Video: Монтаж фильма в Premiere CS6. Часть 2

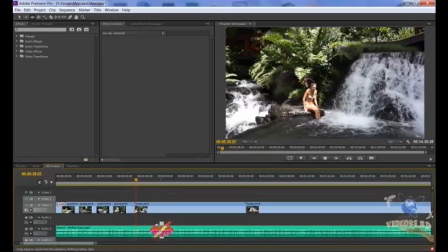(37:15)
Так, мы решили оставить. Сюда не будем ничего ставить, никаких переходов. Кстати, много переходов тоже ставить вредно. Ну и хватит. Хватит, наверное. Как хорошо там девушки.
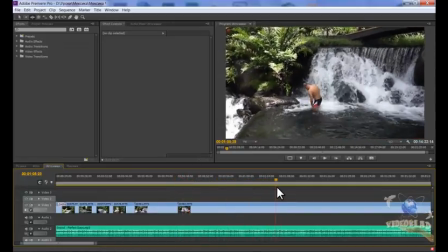(37:34)
Так, камера двигается. Так, мальчик идет. Ну вот, как он идет, нам не надо. А вот этот нам надо. Как он поднимает руки. То есть девушка снимает с руки.
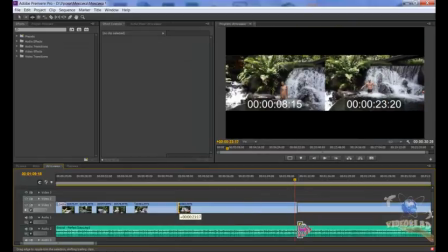(37:46)
Разумеется, немножко неровно. Ну, ничего страшного.
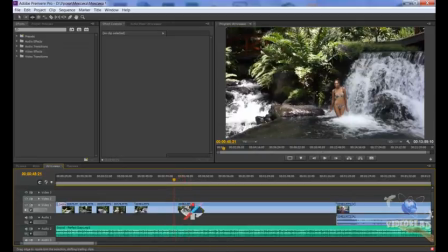(37:54)
Кстати, здесь у нас видео немножко дергается.
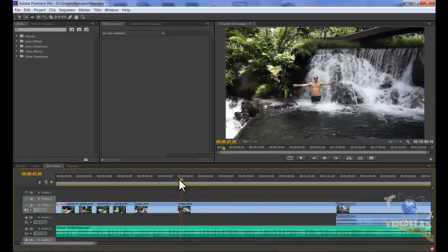(38:01)
Потому что
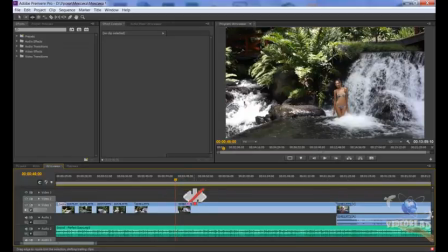(38:03)
правильно снимать, вот как кино снимают, или какие-то репортажи снимают наши коллеги, телевизионщики, с Первого канала, с НТВ и так далее. Вначале снимается крупный план, потом средний, потом мелкий. Потом снова крупный, средний, мелкий.
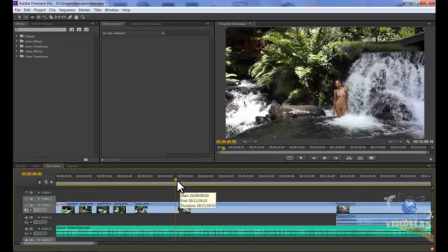(38:19)
Тогда не нужно ставить никаких переходов. А вот здесь, конечно, желательно переход поставить.
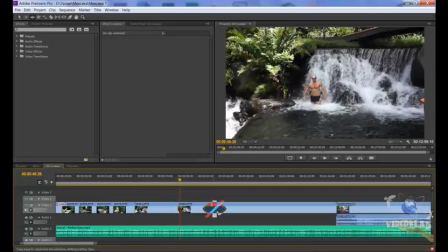(38:27)
Потому что все-таки по глазам немножко режет. Вот здесь ничего не режет.
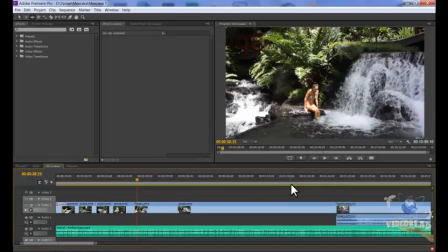(38:32)
Здесь у нас дальний план, здесь более крупный, то есть совсем другой план. Поэтому по глазам не режет.
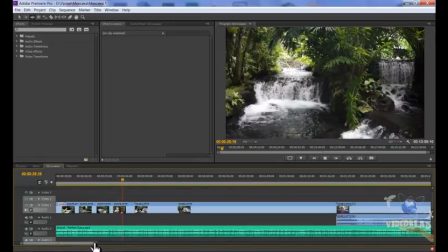(38:39)
Здесь, кстати, тоже. Видите, совершенно не режет. По глазам все отлично идет. Прям и переходы здесь, в принципе, не нужны.
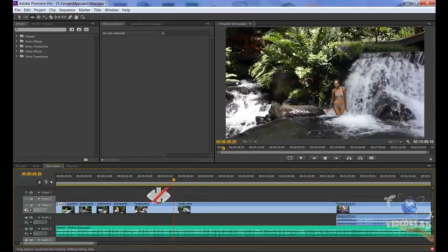(38:46)
А здесь, конечно, можно поставить. Здесь вот дергается, мне кажется, немножко.
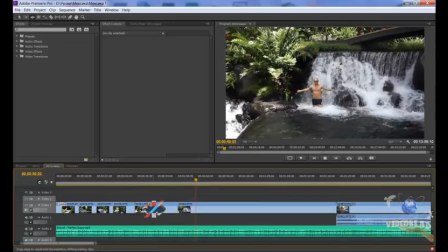(38:51)
Вот. А давайте отрежем. Кстати, отрезать можно клип и по-другому. Не только так. Давайте сейчас мы с вами отрежем. Хотя я об этом рассказывал в уроке про инструменты.
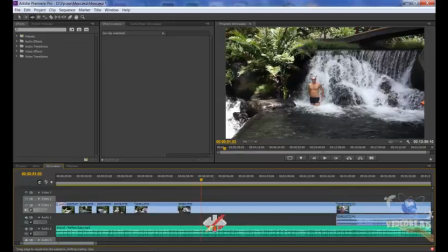(39:11)
Нажимаем клавишу C. Это лезвие. Она вот нарисована у нас. Называется она Razor. Razor Tool. Давайте здесь нажмем. Нажали. И щелкаем. Желательно по курсору.
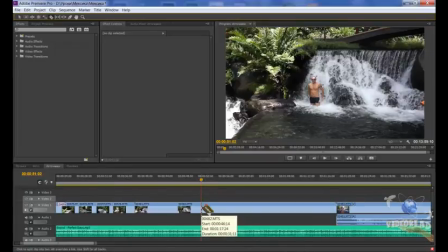(39:27)
Если мы по курсору четко разрезаем. То есть, как бы, любой инструмент прилипает к курсору, ну или к любому стыку, если нажата клавиша Snap.
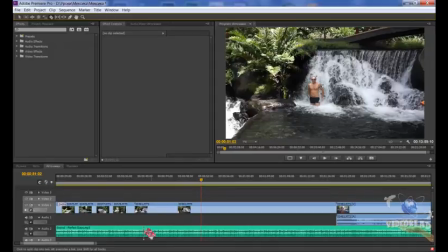(39:42)
То есть, команда Snap нажата, то есть, активно. Вот мы щелкаем и не промажем уже. Мы четко режем по курсору. Сделаем отбой. Либо можно по-другому сделать. Опять тоже я об этом рассказывал.
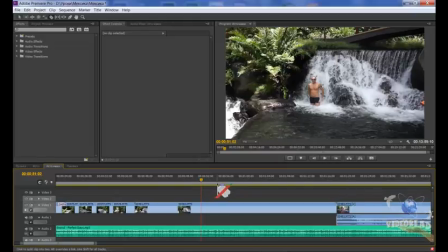(40:01)
Мы режем, опять же, по курсору командой. У меня эта команда на клавише А, а у вас Ctrl-K, точно. Ctrl-K.
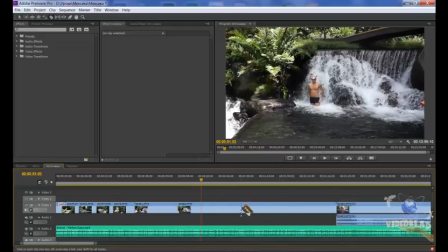(40:16)
То есть этой командой режутся все клипы на выделенных дорожках. В данном случае у нас дорожка выделена одна, получается. Хотя выделены две, даже три. Но на третьей аудиодорожке, на второй видеодорожке у нас клипов нету.
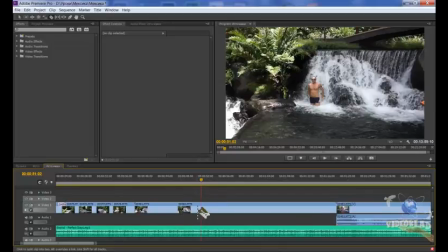(40:36)
Поэтому у нас порежется только видеоклип на первой дорожке. Нажимаем Ctrl-K. Видим, что порезался только видеоклип. Аудио не порезался.
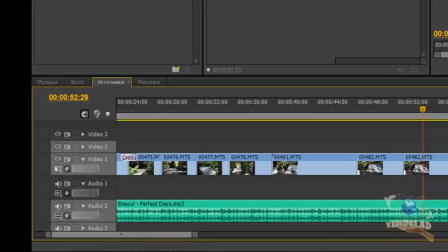(40:52)
Если мы выделяем аудиодорожку и нажимаем снова Ctrl-K, то у нас режется и видео, и аудиоклип. Отмена. Но здесь мы не будем отменять. Здесь мы смотрим.
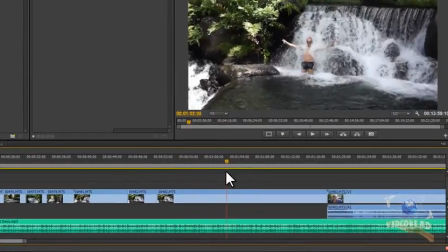(41:09)
Нам это... Ну вот здесь неплохо, отлично. Вот давайте тоже порежем. Инструментом лезвия. Инструмент лезвия режет только там.